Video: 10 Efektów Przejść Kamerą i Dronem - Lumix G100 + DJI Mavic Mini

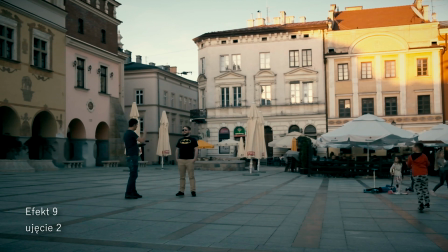Drugie ujęcie realizujemy dronem, kierując kamerę w dół i odlatując do góry z delikatną rotacją 360 stopni.
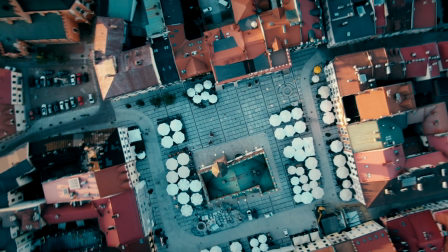A łączymy je zwykłym przenikaniem, dodając jednak sporo motion blura.
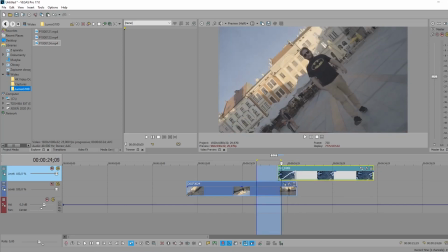Aby bardziej rozmyć moment przenikania ujęć, są one trochę trudniejsze do ładnego połączenia niż pozostałe, o których mówiliśmy wcześniej. Tu jeszcze dostosowujemy tempo ujęć. Ten obrót musi tutaj być na obydwu ujęciach w takim samym tempie, aby całość wyglądała dobrze.
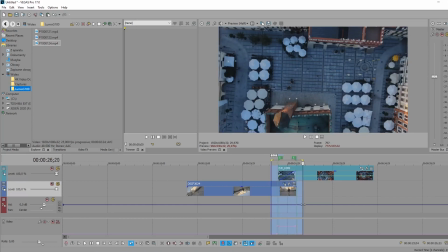Wróćmy na chwilę do naszego dzisiejszego narzędzia, którym nagrywamy tego vloga, czyli Lumixa G100, i zerknijmy na jakość obrazka.
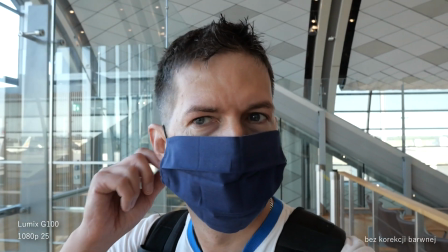Obrazek jest tu po prostu bardzo dobry. W tej kategorii lekko narzekałem przy teście innych aparatów vlogowych.
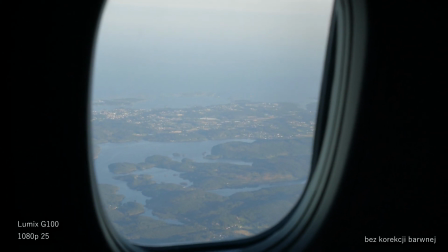Oczywiście G100 ma większy przetwornik Micro 4 trzecie, ale też Color Science jest świetny.
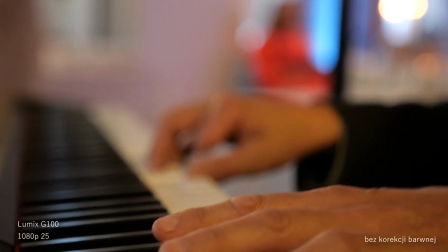Tony skóry są oddane bardzo wiernie, aparat bardzo dobrze radzi sobie w większości warunków oświetleniowych.
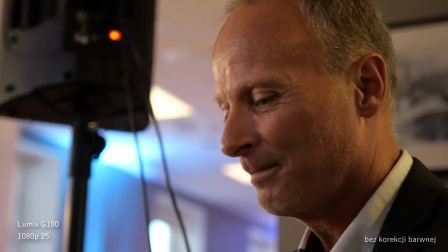To jest zresztą największa zaleta tego aparatu, że przy tak małych wymiarach oferuje tak dużo.
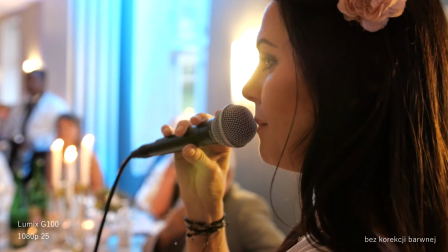Ale damy G100 jeszcze jedno wyzwanie.
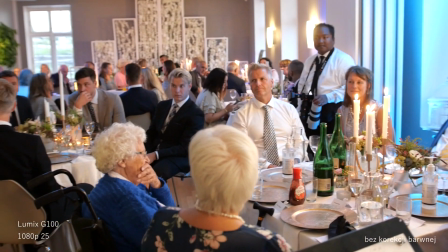Zobaczymy, czy można nim nagrać nie tylko ujęcia vlogowe, ale też te bardziej wymagające, do których zwykle używamy profesjonalnych modeli.
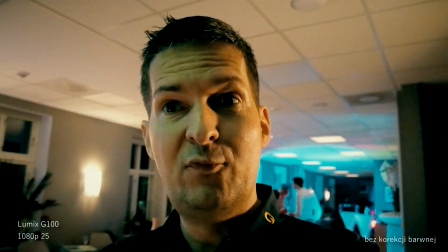Zaraz zamierzam nakręcić część koncertu tym właśnie Lumixem G100 z obiektywem 18-35 Sigma.
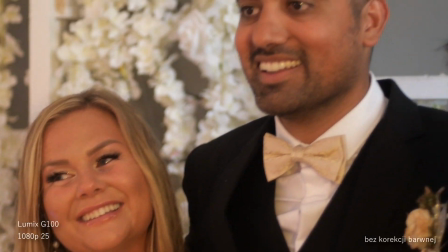To jedna z najważniejszych zalet G100.
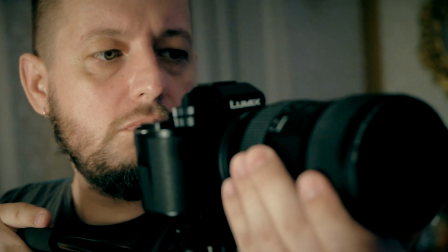Aparat, który jest przeznaczony do vlogowania, ale do którego w każdym momencie możemy zapiąć profesjonalny obiektyw i po prostu nim pracować.
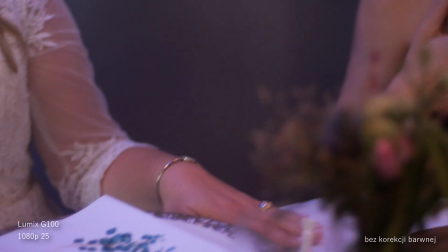Oczywiście flagowe bezlusterkowce, takie jak na przykład Lumix GH5, mają znacznie więcej opcji nagrywania, kodeków,
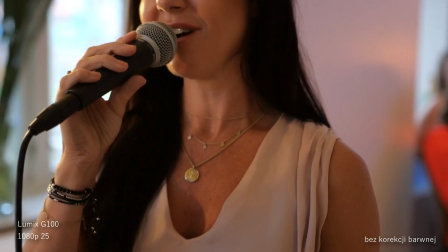trybów, logów itd., ale do wielu prac albo jako B-kamera G100 będzie zdecydowanie wystarczający.
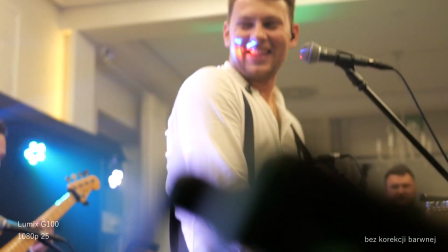No i czy ktoś z was jest w stanie na pierwszy rzut oka odróżnić obrazek G100 od bardziej profesjonalnych aparatów?
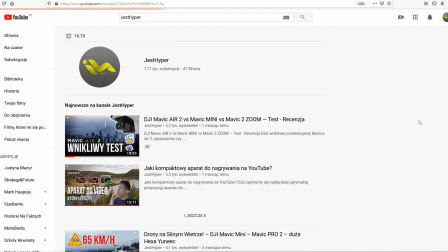Za moment następny efekt przejść, a tymczasem zachęcam was do komentowania.
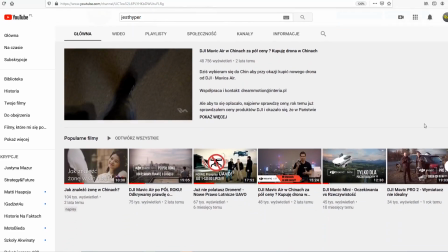Chcemy robić takie filmy, jakie to wy chcecie oglądać. Dajcie więc znać w komentarzu, jakie materiały was interesują.
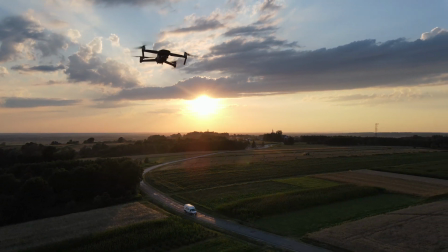Materiały edukacyjne, tak jak ten film, wymagają trochę więcej czasu.
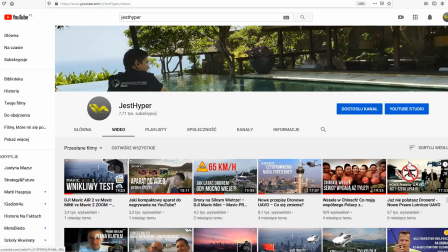Piszcie więc, czy chcecie więcej takich odcinków, jak filmować, czy testów, dronów, czy co tam was najbardziej interesuje.
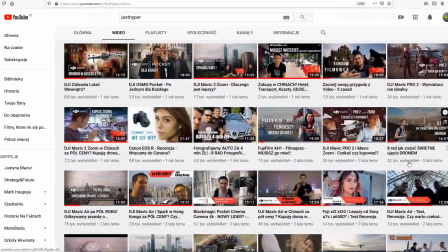Obiecujemy wziąć wasze zdanie pod uwagę. A teraz przechodzimy do następnej kompozycji. Teraz efekt zoom.
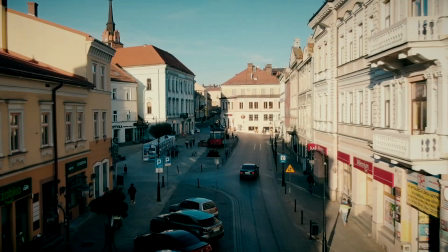To jest efekt uniwersalny zarówno dla połączenia dwóch klipów dronowych, jak i w sytuacji, gdy chcemy połączyć ujęcie z drona z ujęciem nagranym gimbalem.
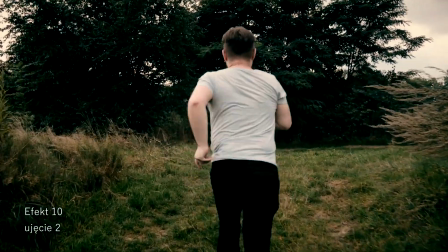Stosując to przejście, nie tylko chwilowo zwiększamy tempo filmu, ale też pokazujemy obiekty z różnych perspektyw.
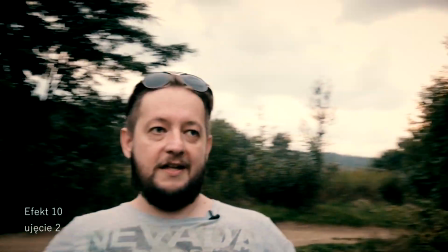Dzięki temu przy połączeniu ze zmianą np. natężenia muzyki zwrócimy uwagę widza na fragment,
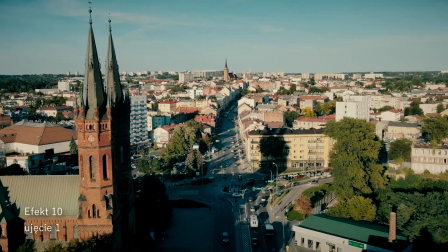na którym nam zależy, lub obudzimy zasypiającego przy oglądaniu naszych wcześniejszych wyczynów montażowych.
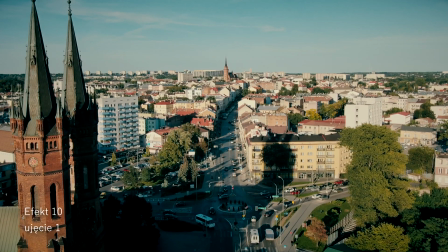Pierwsze ujęcie jest szersze i pokazuje szeroki plan, umiejscawia akcję.
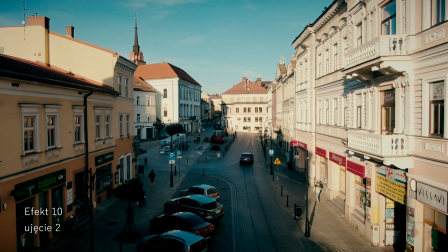Drugie ujęcie pokazuje nasz obiekt, to co akurat w tym momencie chcemy pokazać.
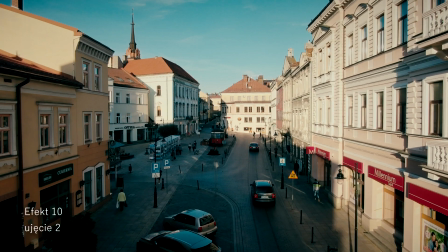Obydwa ujęcia powinny być podobne, aby sekwencja tworzyła jedną całość.
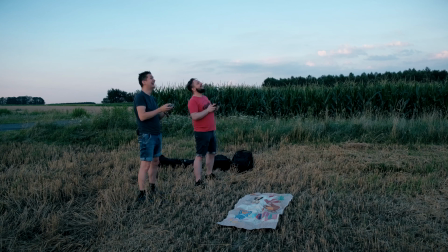Zbyt różne klipy nie będą dobrze wyglądały, chociaż internet jest pełny takich nie do końca dobrze użytych efektów przejść, szczególnie tego efektu zooma.
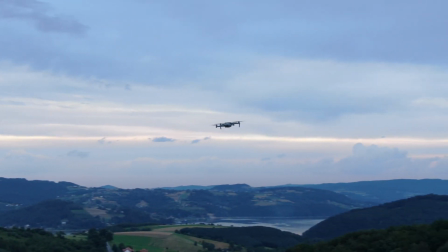No i ważne, nie nadużywajmy efektów, szczególnie zooma.
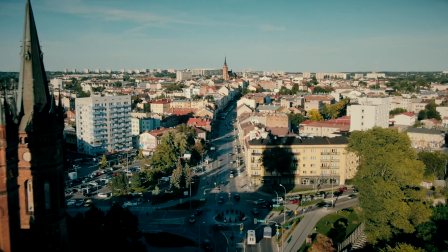Zbyt częste przyspieszenia filmu nie uatrakcyjnią waszego filmu, a nawet mogą co wrażliwszych lub cierpiących na chorobę lokomocyjną przyprawić o mdłość.
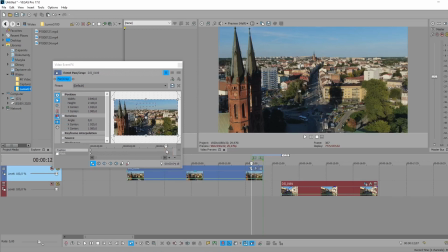Film tworzymy wrzucając obydwa ujęcia na timeline. Pierwsze ujęcie kończymy powiększeniem końca klipu na długości około pół sekundy. Drugie ujęcie również powiększamy na dokładnie takiej samej długości. Dodatkowo, jeśli tempo poruszania się kamery nie jest takie same, zwiększamy lub zmniejszamy tempo któregoś z klipów.
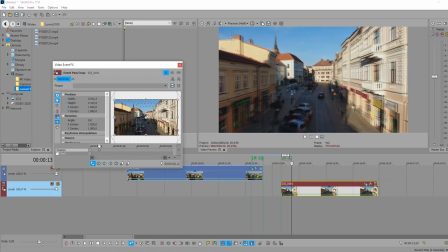Pamiętajcie, że zwiększanie tempa dobrze wygląda tylko i wyłącznie na szerokich dronowych ujęciach i to nie zawsze,
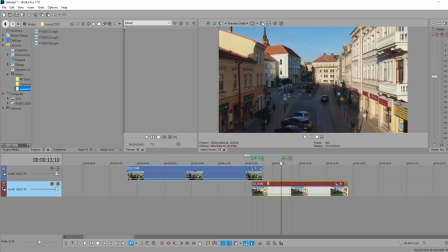a w każdym innym przypadku po prostu zwalniamy szybszy klip. Warto tu nagrać ujęcia w 50 klatkach, szczególnie to drugie z gimbala, wtedy zawsze w miarę potrzeby będziemy mogli ujęcie zwolnić.
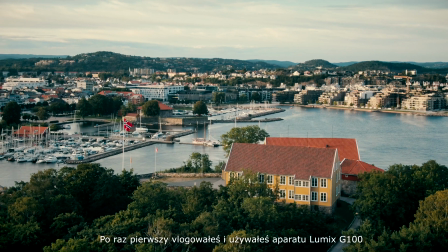You were vlogging for the first time from the Lumix G100. Fantastic camera. Yeah, so what do you think about it? I think it's small and compact and has a really nice color profile I see here. Because I see I used Canon and Sony before and this one has a really like unique colors.
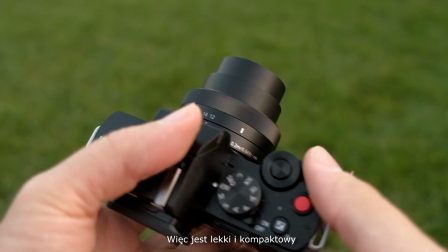So it's light and compact and I also see it has 4K.